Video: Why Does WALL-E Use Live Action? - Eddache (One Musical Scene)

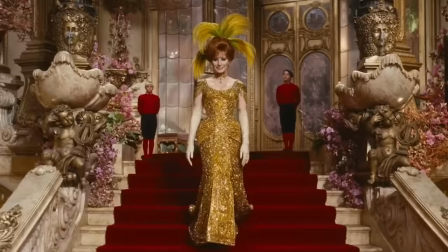4:05 But given how much it took to get to this point, it's honestly a miracle this production even exists.
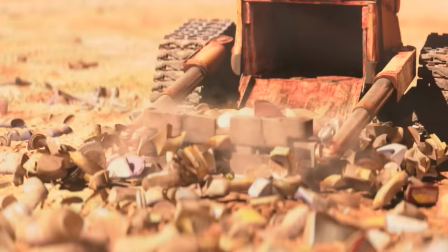4:10 Which goes to show, if at first you don't succeed, just wait a hundred years and somebody else will fix it. Oh hey, that's the plot of WALL-E.
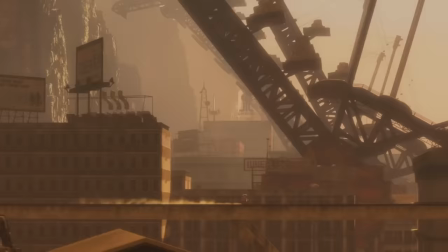4:16 While developing WALL-E, director Andrew Stanton wanted to juxtapose the apocalyptic futuristic setting with some jolly old-fashioned music.
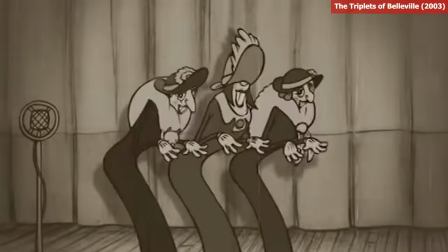4:24 French swing music was considered but scrapped after it featured prominently in 2003's The Triplets of Belleville.
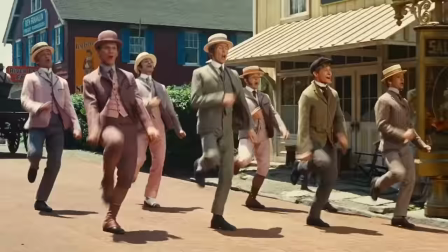4:30 That's when a song on his iPod played Put On Your Sunday Clothes from Hello Dolly.
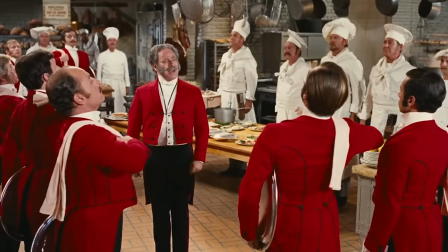4:39 Stanton had actually starred in a high school production of Hello Dolly, so he was very familiar with the show.
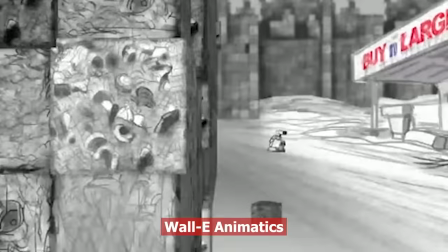4:45 So once the rights were secured, it was decided to work it in.
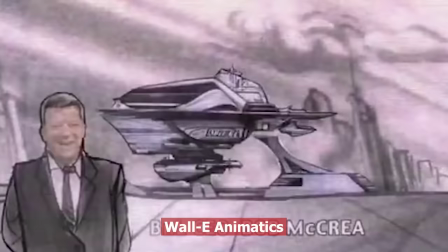4:48 Wally was already pretty developed by this point, so the movie took a little engineering to now feature two songs from Hello Dolly.
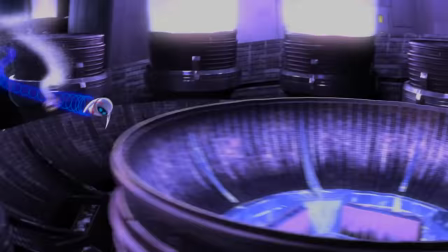4:55 Put on your Sunday clothes, and it only takes a moment. A third song, Dancing, was considered for Eve and Wally's space ballet, but the composed soundtrack worked much better.
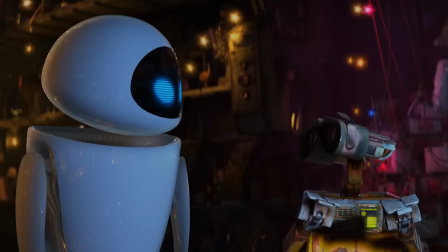5:06 So scenes had to be reworked, demonstrating the effect this movie within a movie had on WALL-E,
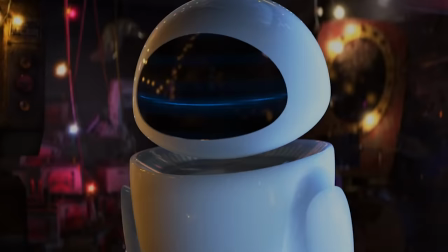5:11 such as playing music while he works or using the lid of a trash can as a hat, which introduces another element.
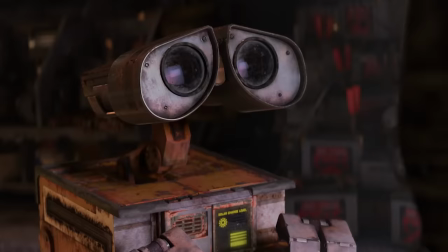5:17 We're not just hearing the music, we're also seeing it, and it's at its most effective when WALL-E watches, it only takes a moment.
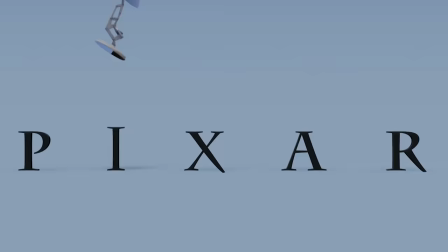5:30 When it comes to storytelling, Pixar are among the world's best, but for the story to work,
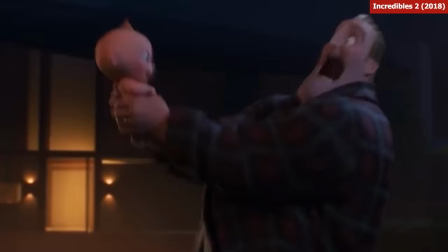5:35 we have to empathize with and care about the characters, and for this to work, the character has to have a clear goal.
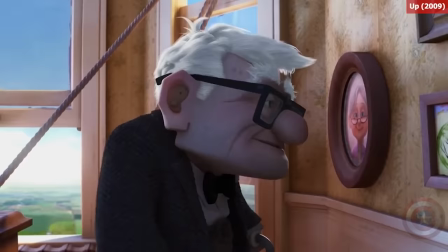5:43 Woody wants to be the favourite toy, Marlin wants his son back, Carl wants to keep his promise.
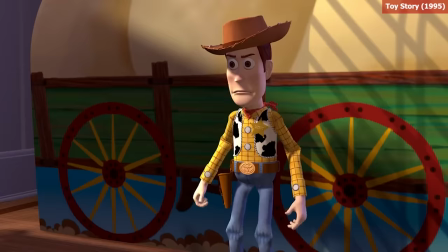5:48 The more this goal is rooted in emotion, like insecurities, paternal instincts or sorrow,
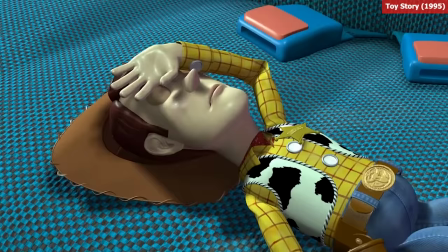5:54 the more proactive they will be to take action and the more invested we are as we follow their journey.
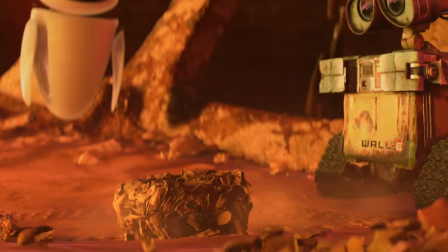6:00 But what about Wally? They have no clear face to emote with and they have very little spoken dialogue.
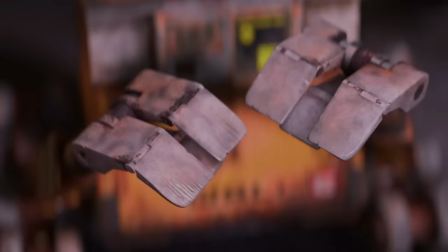6:06 How do we make their goal clear? And how do we make it emotional?
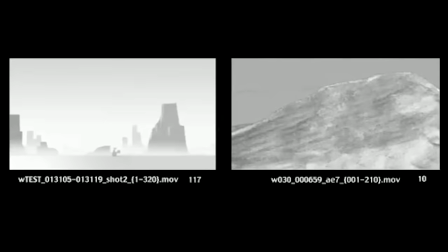6:14 Even before the inclusion of Hello Dolly, holding hands was already the planned way of expressing Wally's desire and longing for love,
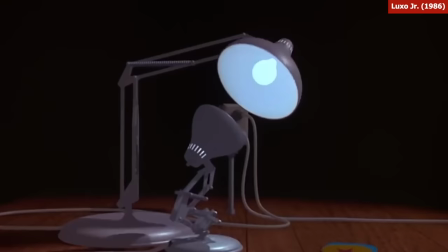6:21 especially after a whole sequence showing just how alone he is.
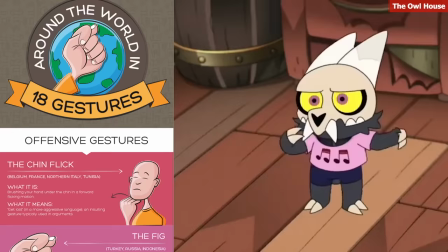6:25 While Luxo Jr. was a big inspiration, Stanton cites the book Man-Watching, a study of human expression, like how a gesture in one country might be offensive in another.
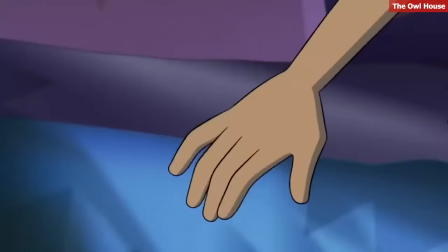6:35 about my mother!
But one commonality in almost all cultures is showing affection by holding hands. A simple universal understanding no matter what the language.
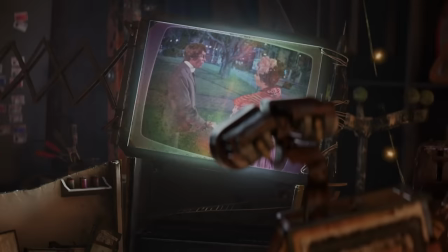6:46 It was just this light bulb of like that's how my character can say I love you when he can't say that phrase.
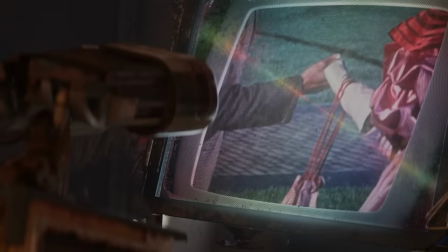6:52 Wally says nothing here because they don't need to. This small gesture says it all and it only takes a moment to know how WALL-E feels. Although this be quite a little cheating, creating a fake close-up of this one very brief moment where they actually hold hands, art is a lie.
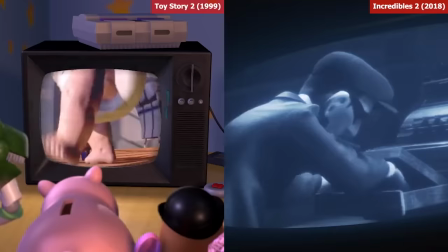7:09 But did they need to use this live action footage? Couldn't they have just reanimated it?
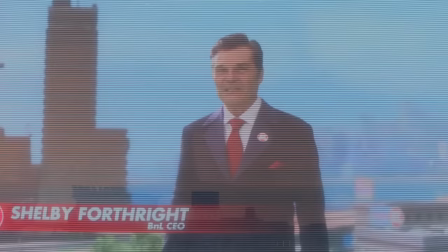7:15 They usually animate whatever's on the TV. And what about Fred Willard? I mean, nothing against the beloved comedian, but did he really have to be live action too?
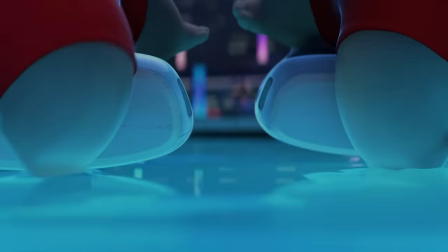7:22 I've seen people say that the live action humans felt a little jarring, which I can kind of see.
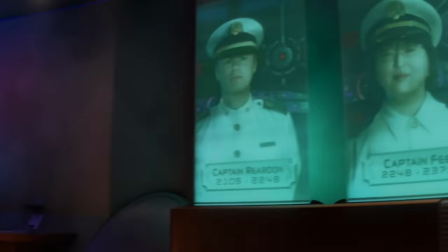7:27 Same with the toddler-like animated humans on the Spaceship Axiom.
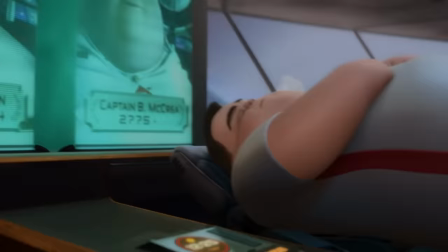7:31 Like seeing the generations of ship captains get less real-life human and more cartoony the longer they stay,
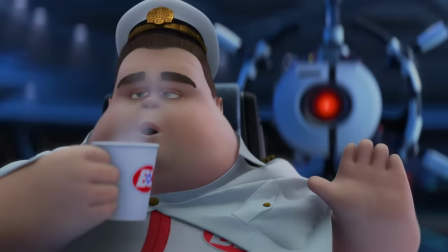7:37 getting more and more complacent to the luxuries of technology, and losing something of themselves in the process.
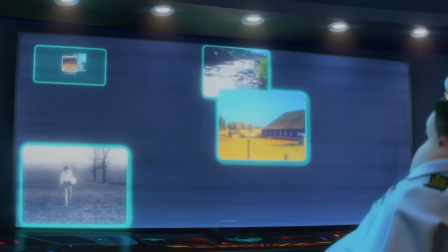7:44 Their humanity. There's another moment that utilizes live-action elements, when the captain is learning more and more about Earth.
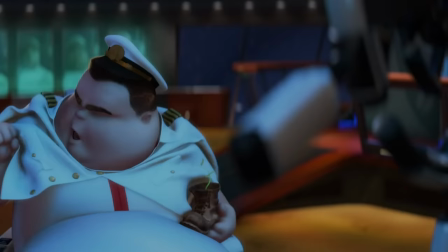7:51 Mirroring In Wally's own reaction to Hello Dolly, it also starts to unlock a forgotten sense of wonder and yearning.
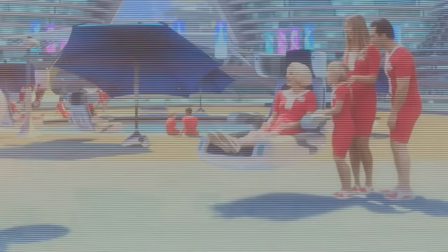8:01 And that's what the live action elements bring to this film. Humanity. Can't get more humanity than actual people, I guess.